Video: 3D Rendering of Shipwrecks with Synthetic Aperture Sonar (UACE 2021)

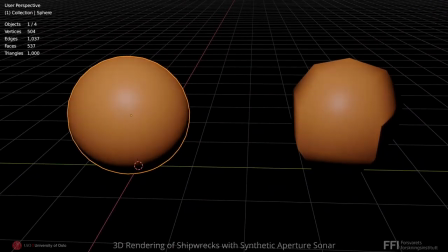[8:19]
And even though it's not quite smooth, we can settle for this. This would still yield 75 million by 22 vertices, or a total of about 1.5 billion vertices. And more importantly, it would yield 25 faces per vertex. And now we're talking about 2 billion faces.
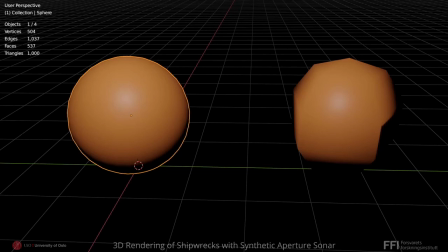[8:37]
This would mean inserting 22 vertices and 25 faces per original vertex, so we're talking almost 2 billion faces. Rendering this is indeed very compute heavy.
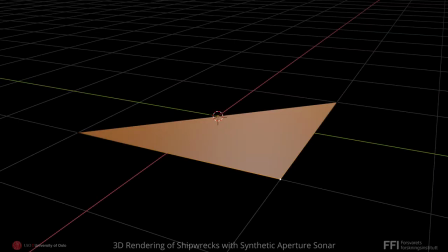[8:53]
If we instead choose a simpler shape, for example a triangle, we reduce this to only 3 vertices per initial vertex and only a single face per vertex. This means that instead of rendering 2 billion faces, we are only rendering 75 million of them.
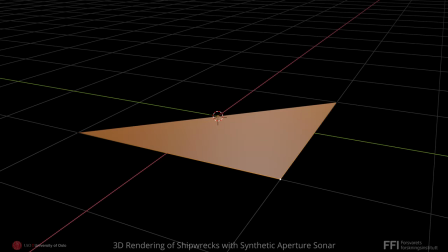[9:10]
And that's still quite compute-heavy, so the reduction of the computational burden here is an important consideration.
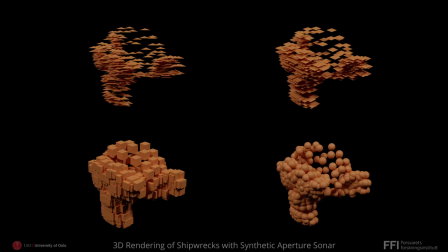[9:19]
Object instancing can be done quite easily in Blender, but doing so is also unstable and slow in our experience. Therefore, we suggest a method to do this manually ourselves in MATLAB, and then export the instance objects instead of the original dataset.
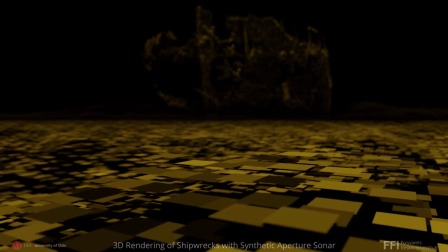[9:36]
In addition, we suggest to add colors to the vertices and rotate the shape by the estimated slope direction,
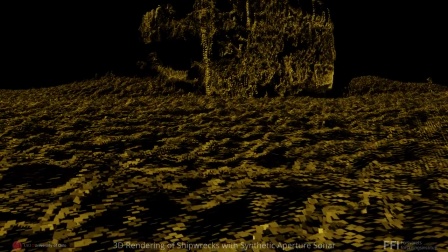[9:42]
that is rotate the object to be orthogonal to the estimated normal vector.
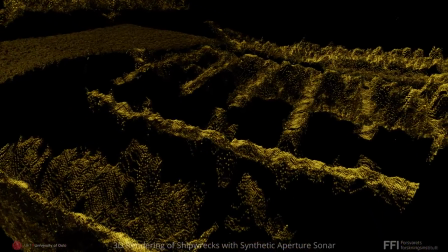[9:49]
This gives the scene some needed texture and also incorporates yet another data product.
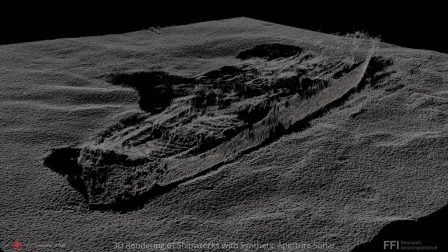[9:54]
When we have a scene of surface objects representing our SAS data set, we go ahead by adding synthetic lighting.
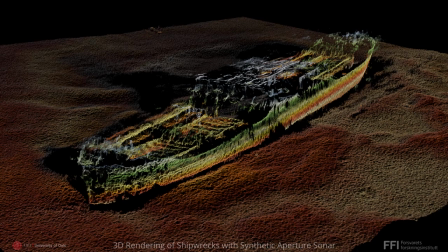[10:01]
We can add background lighting, such as a sun, which has parallel light rays,
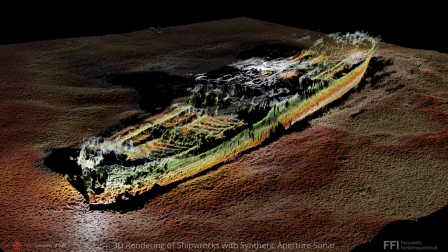[10:06]
omnidirectional sources or spotlight sources with direction and angular limitations.
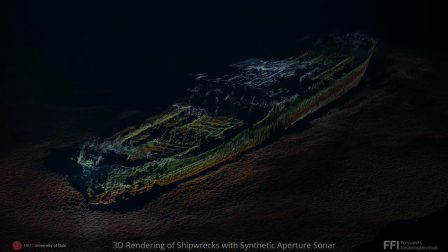[10:13]
Furthermore, we can add volumetrics in order to give the perception of an underwater scene. We are no experts in this field and this could obviously be improved by an expert 3D artist, but this is the concept of such visualization.
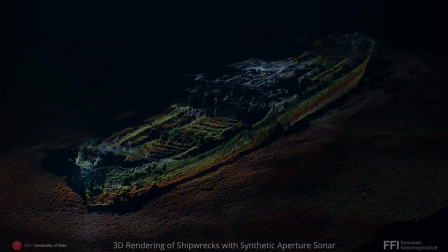[10:30]
The final step is adding a camera to observe the scene through and animating its movement.
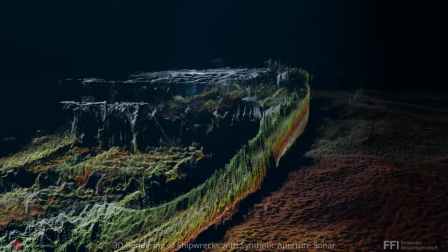[10:35]
We can program the camera to simulate real camera characteristics such as depth of field or
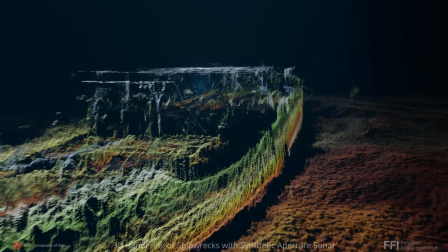[10:41]
focus and various other optical camera parameters such as the focal length.
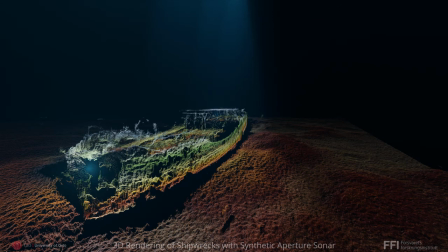[10:47]
This makes a big difference for human perception, since this imitates the way that we are used to seeing the world, and especially through photographic and videographic images.
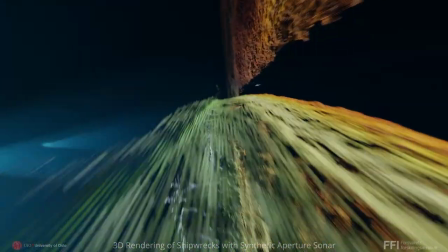[10:57]
We can have dynamic camera movements to showcase different aspects of the data sets,
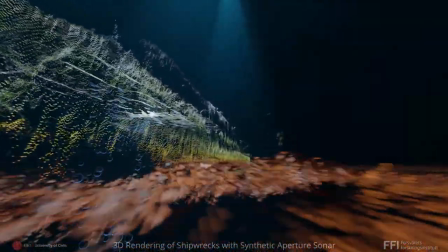[11:02]
and we can create more or less successful dramatic effects of an otherwise dull and quiet sea floor.
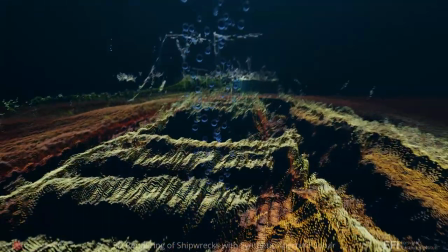[11:07]
Then we can of course also add whatever effects in 3D rendering that we would like.
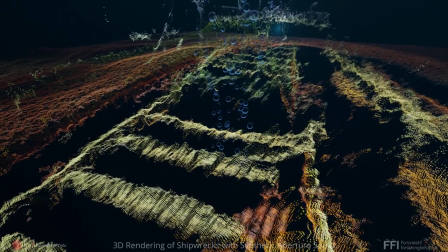[11:12]
Some square particles emitting from a slightly curved surface to imitate bubbles is just one example of what could be done.
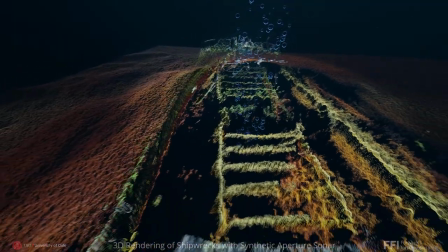[11:21]
Finally, we can put it all together and create renders that hopefully show our data in even more detail than before.
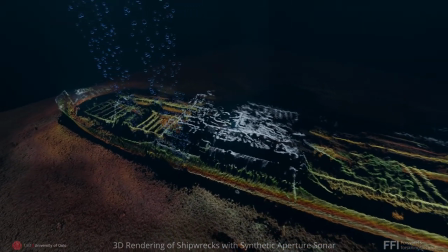[11:28]
We can showcase the details in the dataset close-up and perform dramatic reveals of the scene.
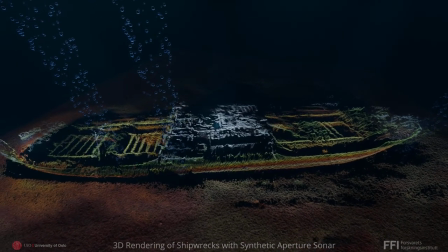[11:34]
Using camera movement, motion blur, and depth of field, we can create life and photorealism in the render.
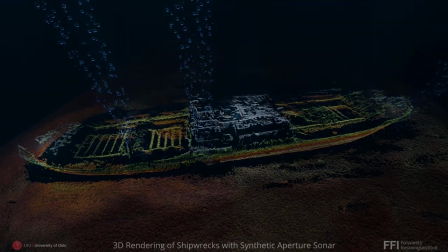[11:41]
And with that, I would like to end by showing you two more complete examples of such rendering that we made.
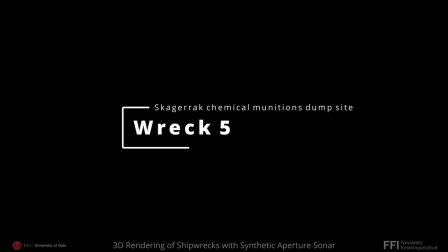[11:49]
The first one is wreck number five from the Skagler chemical munitions dump site in Skagker Sea, south of Norway, between Norway and Denmark.
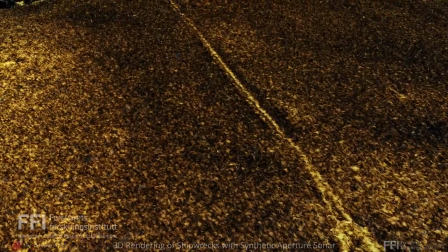[11:58]
Here we start with a close-up of some debris that is connected to the wreck,
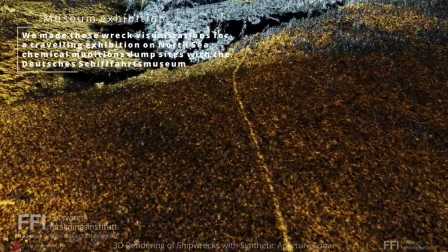[12:03]
and then we slowly move up, revealing more of the sea.
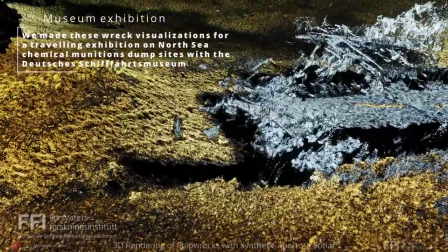[12:08]
We can see that we added some bubbles to create some life in the scene and we can see some details
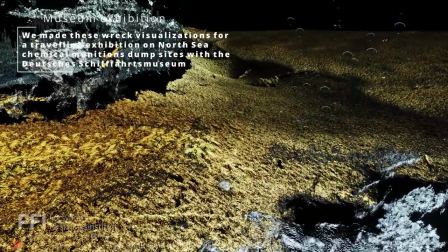[12:15]
on the wreckage here and we see that it's broken in two because here we reveal the second part.